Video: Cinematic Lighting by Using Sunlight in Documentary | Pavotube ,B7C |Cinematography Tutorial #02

Hey guys, I'm Ryo Takahashi. I'm a cinematographer, director with Intoku Japan. So today I'm going to be talking about breakdown of my past work. This is the number two of this series. So let's get started. So take a look at this picture.
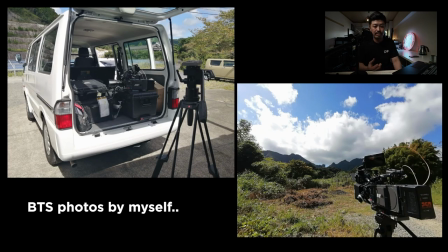This is super, you know, an exhausted project, but it's kind of fun. Because this project, entire project, I should handle by myself. I mean, this is a one-man band type job. I picked up my gear from the airport and then to the
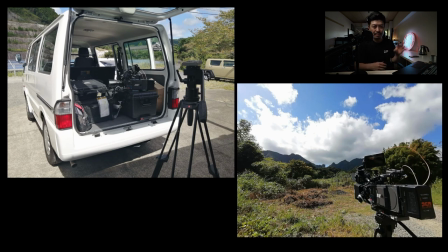location by this kind of van by myself The place is like this,
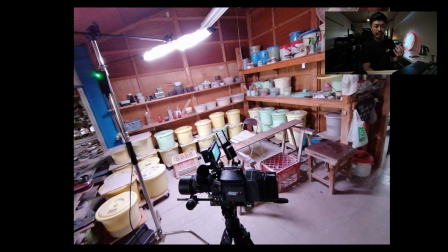so there are many stuffs around there so we couldn't bring the gears and many tripods in this location so I picked my power tube and then bring the power
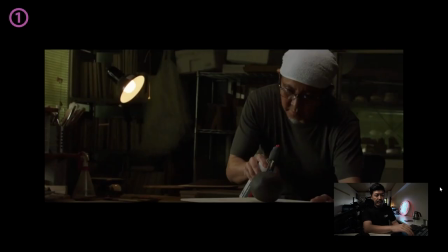tube to this location so this works super well So I wanna explain these three scenes in this location So this is the first wide view scene And I showed the artisan in this location He creates
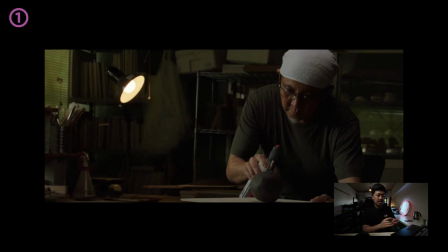the artwork by ceramics kind of things So his artwork is so unique So I wanna express his emotion In this entire project is kind of branded film But this is the documentary so there's no interview voices behind these scenes so I want to explain
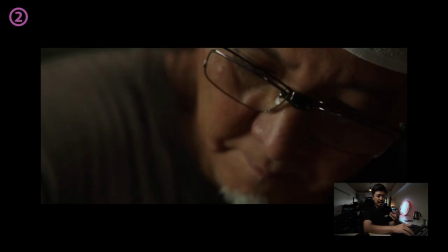his emotion I should express his feeling his emotion into the artwork so I shot
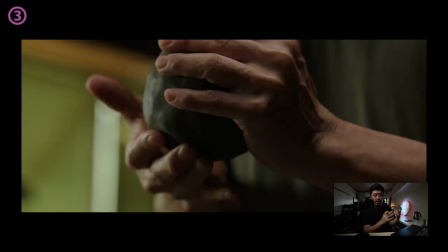this super close-up shot creating the artwork by his hands so
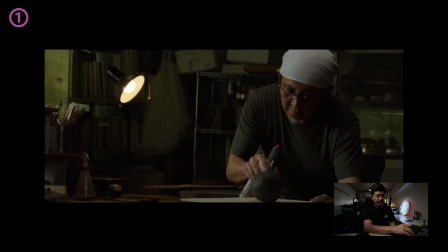these scenes are I want to explain in this video this is the overview of
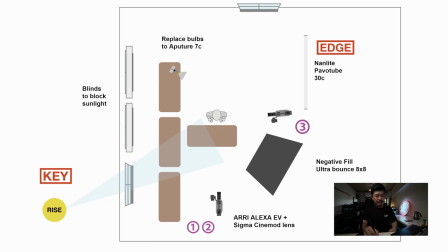this lighting setup this location is super limited resources so i decided to use sunlight as a key light but um there are three windows if i um all three windows open up the blinds it's so bright and then
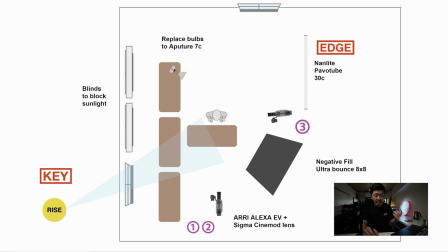too shiny so i'm gonna create some cinematic image so i'm gonna block these two windows by using down these blinds i can you know block these area sunlight
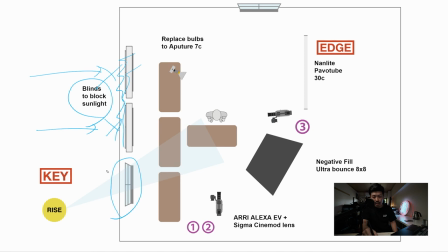then i open up this one window and then we can shape this nice sunlight toward his this uh his light side right so natural light
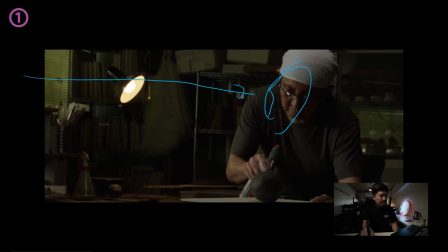coming from this side and it's his right side and um this brings some nice key light for this scene and then i put the negative fill for this frame light and then this makes some nice contrast of this frame light shadows right but
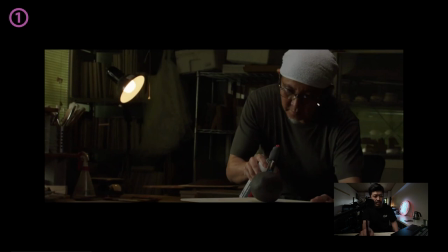this room is a little too dark so i placed